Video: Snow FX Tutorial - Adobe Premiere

go. Really, man? I'm not a happy camper right now, dude. I mean, I can see why, but at the same time, Chris told you that you have to be festive. Look, I'm covering snow. How much more festive could you get? Besides a reindeer nose? I don't know, but you signed a contract. Not me. Anyway, you saw snow at the beginning. I'm sure it looked really pretty, so let's talk about it. Yeah, I guess. But you could have more enthusiasm. You shut your filthy mouth!
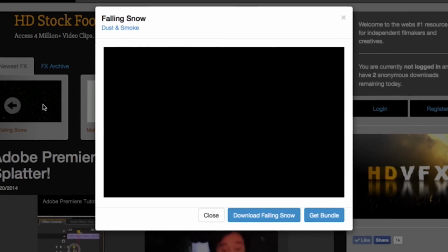(1:25)
Now, once you've downloaded the snow effect from Footage Crate, the first thing you're probably going to notice is it's not very long.
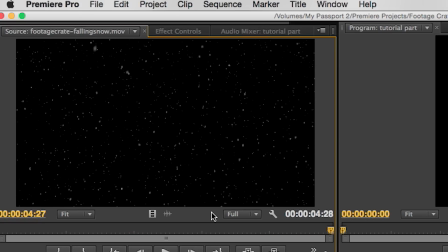(1:32)
In fact, it's only about 5 seconds. Now I know what you're thinking. How could I possibly use this for a clip that exceeds 5 seconds?
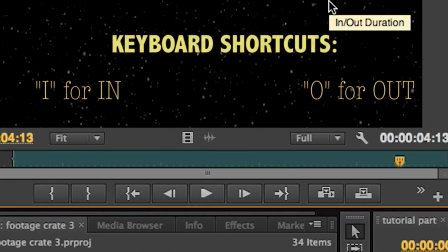(1:38)
Well, here's how. Start by opening the effect and then marking the in and out points a few frames into the beginning and a few frames before the end.
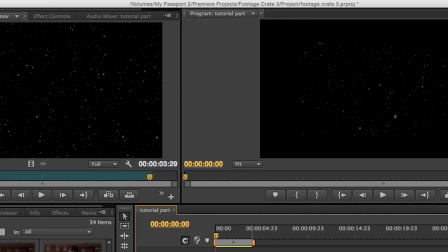(1:47)
Don't worry, it'll make sense in a second. Then, after you've put it in your timeline, make sure that it fits the frame.
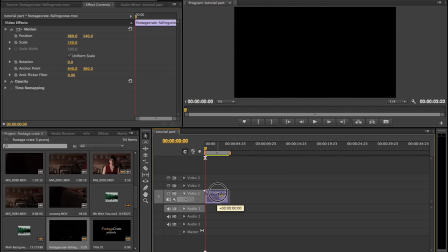(1:52)
In my case, I gotta crank it up to about 150. After that, we're gonna hold the Alt key and drag copies of this effect into the timeline.
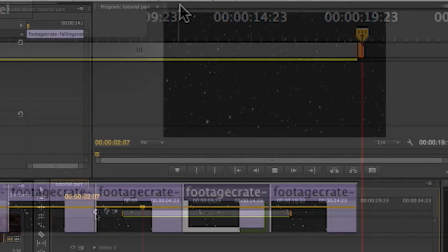(2:00)
I'm gonna do this until I have about 20 seconds of snow. When you play it back, it's gonna be easy to notice when each clip starts up.
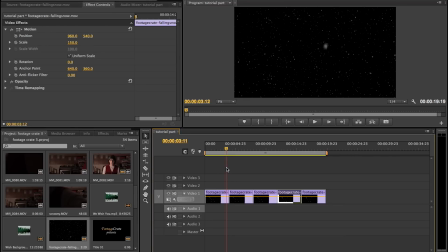(2:06)
So here are a couple things you can do to make it a little more seamless. First, add a fade transition between each clip.
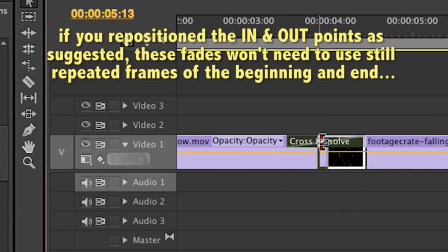(2:12)
Trim each transition down to just a couple of frames so it's a little less obvious.
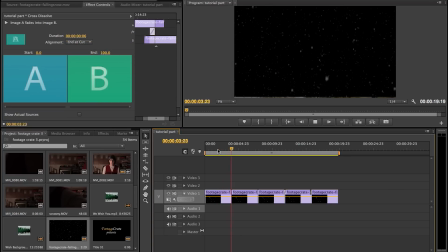(2:17)
So if you play that back, you'll notice that it's a little less jarring when we go from one piece to the other.
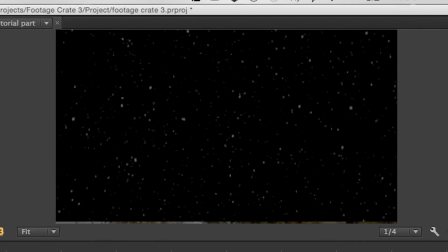(2:21)
Still, after about 3 or 4 times, the eye figures out that it's pretty much the same thing over and over again.
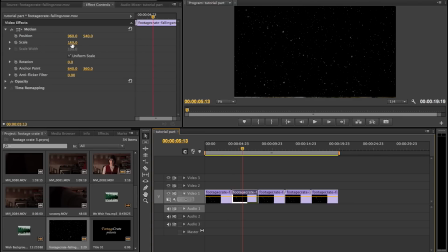(2:27)
To fix this, we're going to go into the settings of each individual clip and then just mess with it so each one's different from the other.
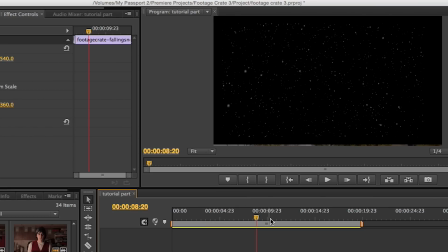(2:33)
So you can mess with the scale, the position, even the rotation if you want to. Just make sure you avoid the edges of the effect, otherwise it'll become obvious that it's just an overlay.
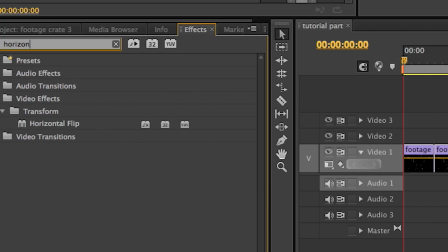(2:42)
Another thing I like to do is grab the horizontal flip effect, just so we can give everything a bit more variety.
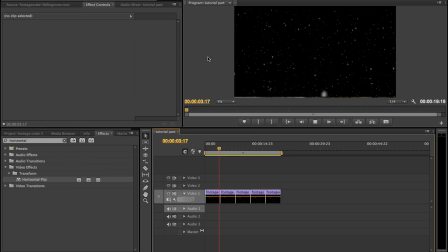(2:47)
So now we've gone from a 5-second clip to a 20-second clip, which will give us a little more flexibility for when we're working on a scene.
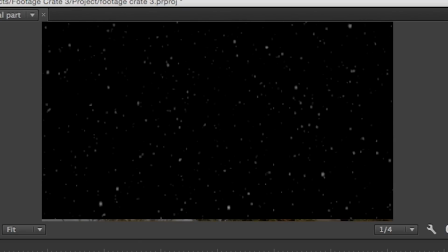(2:54)
Of course, even after all of our changes that we've applied, you can still kind of tell when it goes from clip to clip.
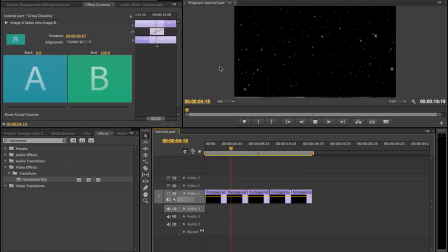(2:59)
And while I can promise you that it'll look better when you've actually laid it over some footage, there's still one more thing I want to show you that'll give it a major boost in the end.
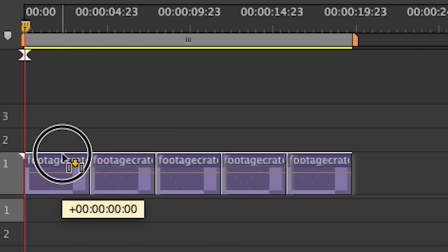(3:07)
Once everything's to your liking, select all of the clips at once, hold the Alt key, and drag duplicates to the next layer.
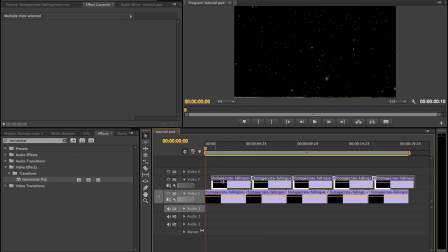(3:14)
After that, select this new batch and drag it just a few frames over to the right. Add a brief fade to that first clip just to smoothen everything out, and then take a look at what you've got.
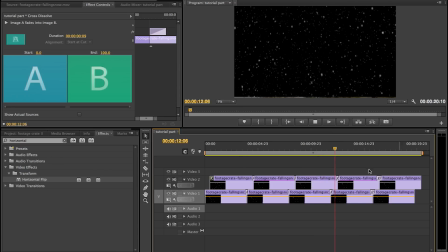(3:22)
Right away you'll notice the snowfall is a lot thicker, but by offsetting this new layer over top the original one, the transitions from clip to clip are a lot less noticeable. Now to finish everything up, I'm going to select this new layer one more time and add the horizontal flip.
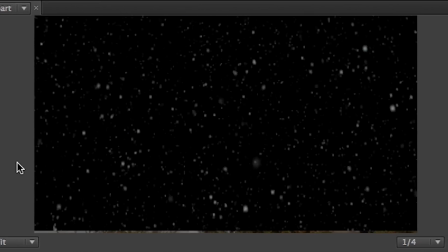(3:41)
So after this, you have a pretty good idea of what you can do with these 5 seconds of footage.
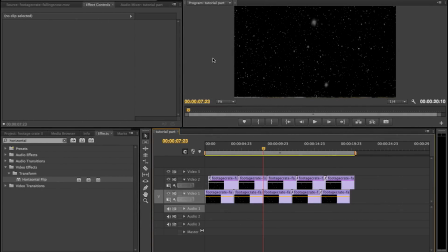(3:45)
So just like previous tutorials, I'm going to invite you guys to customize it to suit the needs of your particular project. So obviously we're going to want to see this thing in action, so it's only fitting that we lay it over some footage that I shot beforehand.
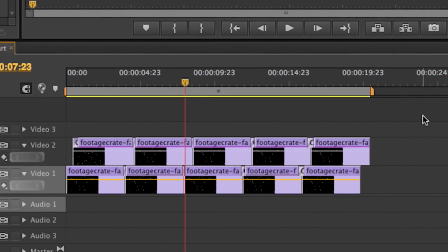(3:57)
Now before I go any farther, I'd like to point out the fact that this is a lot of stuff to work with.
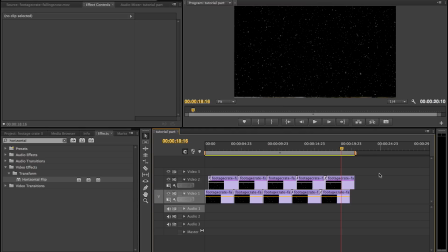(4:02)
Up until recently, if I was working with a lot of footage and I had like a bunch of different intricacies in the same video, I would just edit everything chunk by chunk and then export them as their own high-resolution video files. And then after that, I'd re-import them all into the same project.
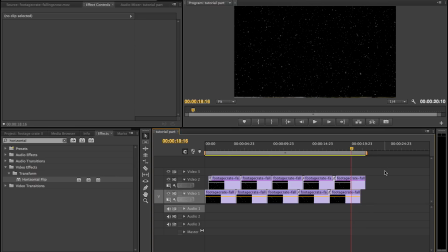(4:17)
And don't get me wrong, it got the job done, but it added a bunch of extra steps to something that should be, for the most part, intuitive. So for this, I'm gonna whip out a move that I picked up recently from Chris Kelly of footagecrate.com,
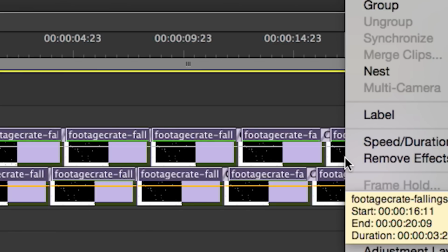(4:28)
and I'm gonna select all of these elements, right-click, and select a very overlooked option called Nest.
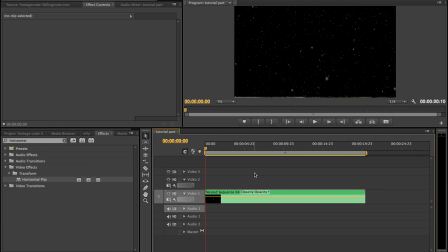(4:35)
See what happened there? Nesting is a very helpful time saver, because it allows you to select a bunch of different clips,
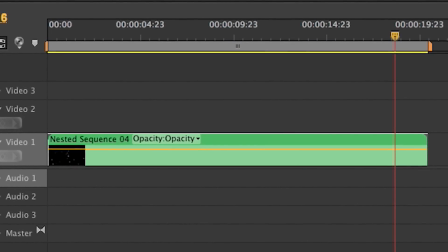(4:42)
even ones that have mountains of effects and alterations laid from your effects menu, and combines them into one clip that you can overlay into another sequence.
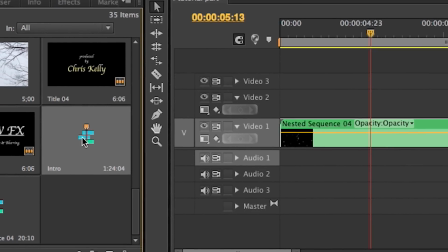(4:50)
Speaking of which, I'm gonna open up the sequence for the part of the video you've already seen, the intro.